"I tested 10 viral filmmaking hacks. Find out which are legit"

Now, I don't normally shoot black and white, but this might make me reconsider. Now, this one looks simple enough to do if you don't mind your phone screen being cracked.
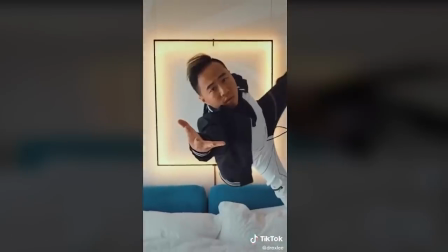Because what if I want to shoot this epic slow-mo with no beds around as my crash pad? If you've got a pile of bubble wrap, you can probably use that.
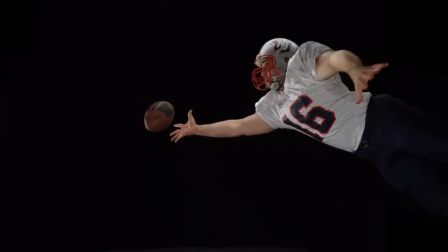If you've got a friend who's great at football, you can just ask them to catch your phone. If you're like me, after losing an argument, you can use what you're sleeping on that night.
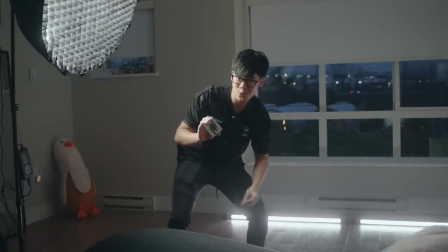Okay, so instead of falling, I'm planning to throw these playing cards while I throw my phone because I'm just getting too old to be falling on my spine.
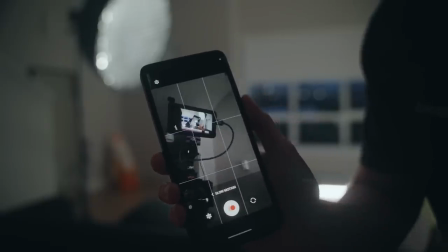We're just gonna go to slow motion like that. I don't know how I'm gonna do this with one hand on the cards, one hand on the phone, and then I just chuck it, right?
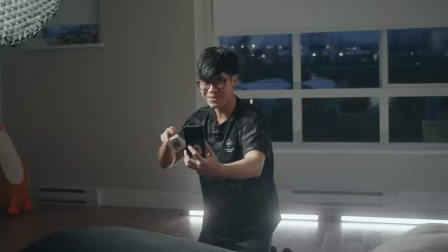Let's go. I'm a little nervous. I feel like when I drop this phone, I'm gonna break the phone. I've got a crash pad.
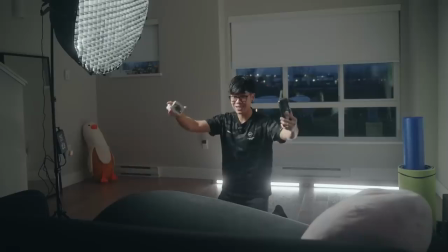It's okay. I've got the sofa.
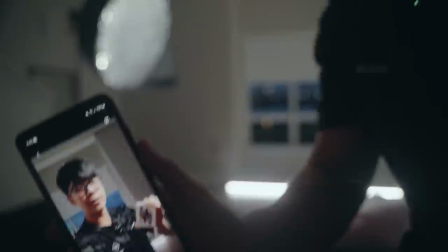Oh, I gotta stop recording. Well, let's quickly see how it turned out. Yeah, not so good. So, I'm gonna play a little game called 52 Pickup. How about I just try it while I throw my phone?
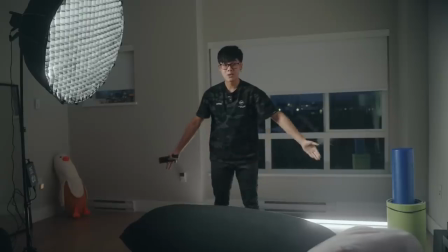This will be my crash pad.
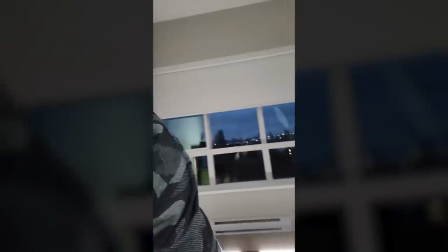Well, that didn't work out, did it? Maybe I'm just really bad at throwing. I was picked last in basketball all the time.
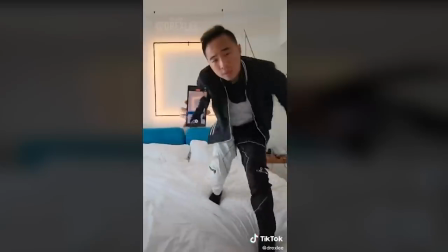At this point, I'm convinced that he had a friend help him just pull the phone back because there's no way you can just throw the phone and have it facing towards you the entire time. I think that this hack is not as easy as it looks. I personally would not do it again.
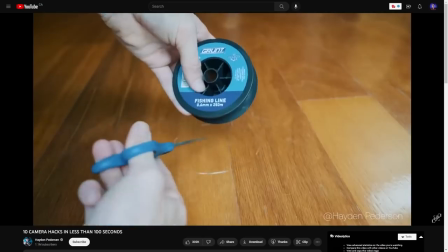This is how much money we are saving today by taping some fishing wire over our lens, assuming that it actually works.
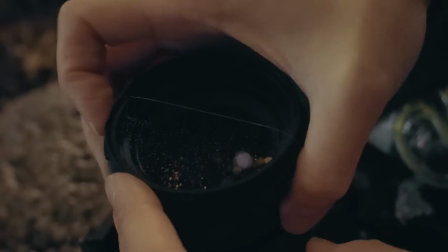So we got fishing wire, we got tape, and this is my janky anamorphic lens. Let's find out if it'll flare the same way that the $40,000 lenses would as well.
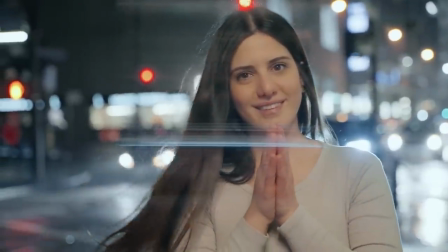You see a little bit of flaring, which is nice.
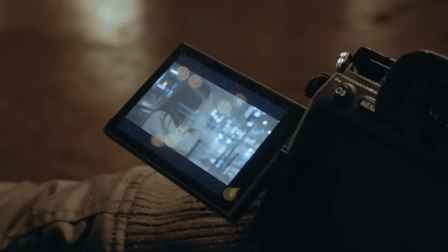I wish it would run completely across the screen, but given how this is such a cheap and easy hack, I think this actually ended up turning out pretty good. So it worked on the camera, but let's try it on my phone camera and see if I can get the same results. I don't know if it's gonna work. I've never tried it before. I've never tried any of these hacks before actually.
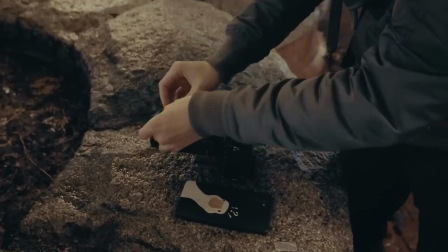So hopefully it's gonna be as simple as taking the fishing wire and tape from my camera and just transferring that over to my phone.
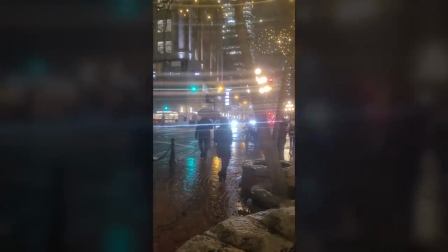I do feel like there's a little bit too much of flaring, but if you're going for a dreamy effect, I think it doesn't hurt to try it.
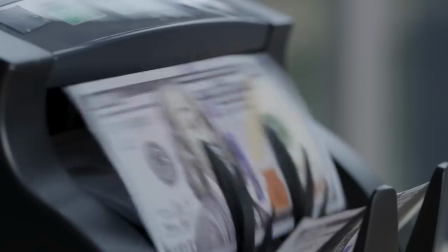So if you're looking for anamorphic flares without breaking a piggy bank or taking on a mortgage, then I think this is a hack that is definitely worth trying. Give it a go. All you gotta do is buy some fish and wire and tape and you've got a Hollywood look.
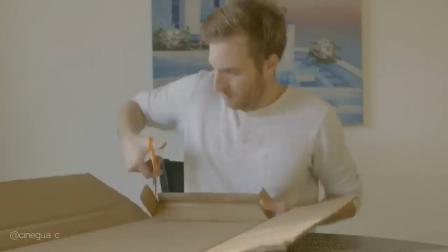Man, I'm excited to try this next one because it looks like such an easy way to add texture to your background with just a light source. The hack is to make your own Kukalor, Kukalor, Kukalor? Kusalor? Kukalor. Everyone just calls them cookies. And today we're gonna be making it out of a cardboard box.
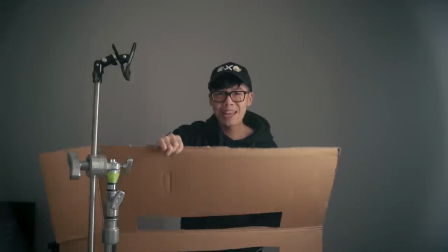Time to find out if this thing actually works the way that it is intended. We're just gonna mount it on the C-stand.
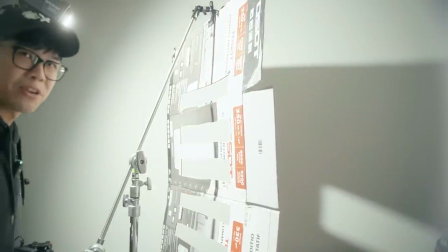We have a light. Oh, that is very, very bright. Cardboard was a little bit heavier than I thought.
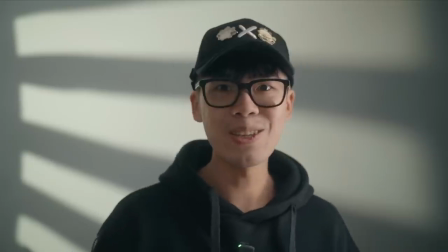And if I sit up here. Honestly, it looks really good. I'm really impressed just looking at the monitor.
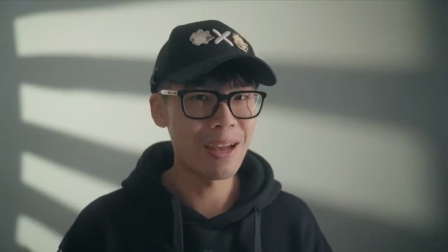I feel like I'm definitely gonna keep using this. Now the only grip I have is that because it's handmade, you can see how crooked the lines are.
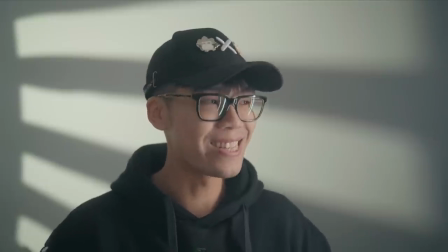But if you actually take your time to cut it out and make it nice and neat, I can see this being a great practical way to save a lot of money.
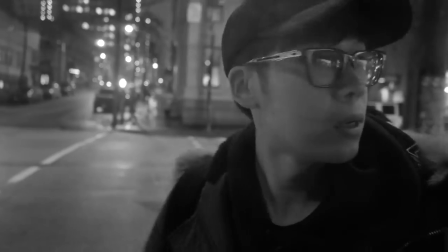And I hope you're as impressed as I am. So we are onto our next hack. And this one also involves your phone.
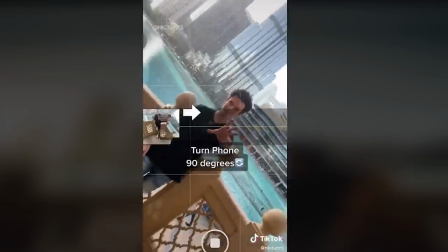I have not used the panorama mode before on my phone, but this trick has convinced me that it could be my new favorite mode if this hack actually works.
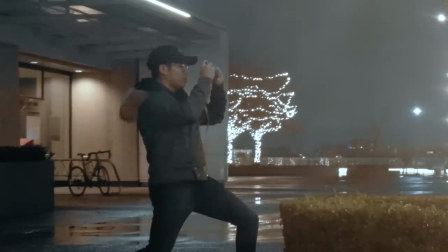Let's switch over to panorama mode and then we're going to pan all the way up. Let's take a look at this photo. It's not the most flattering angle. So I don't think I will be using this trick again. I'm going to call this a pass. Maybe it just has to do with my phone.
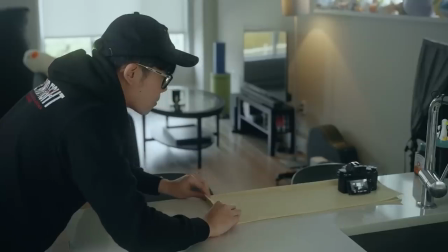That's the fun in trying these tricks out, right? We found out that things work and that they fail miserably.
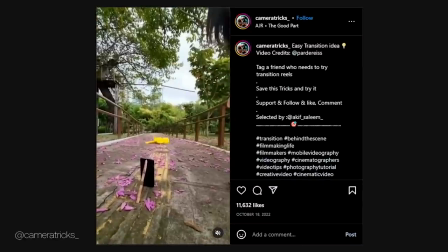This trick uses a simple match cut in which you cut during the motion to hide the cut. But I imagine that this is gonna require a few attempts to get it looking right.
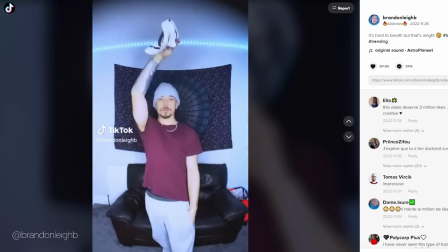I've got huge respect for the amount of patience behind a lot of TikTok videos that use this technique in a sequence.
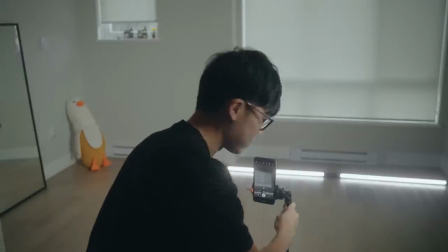I mean, it seems simple enough. I just have to mount this onto my tripod. Let's back that up. So if I jump over here, the phone just fell.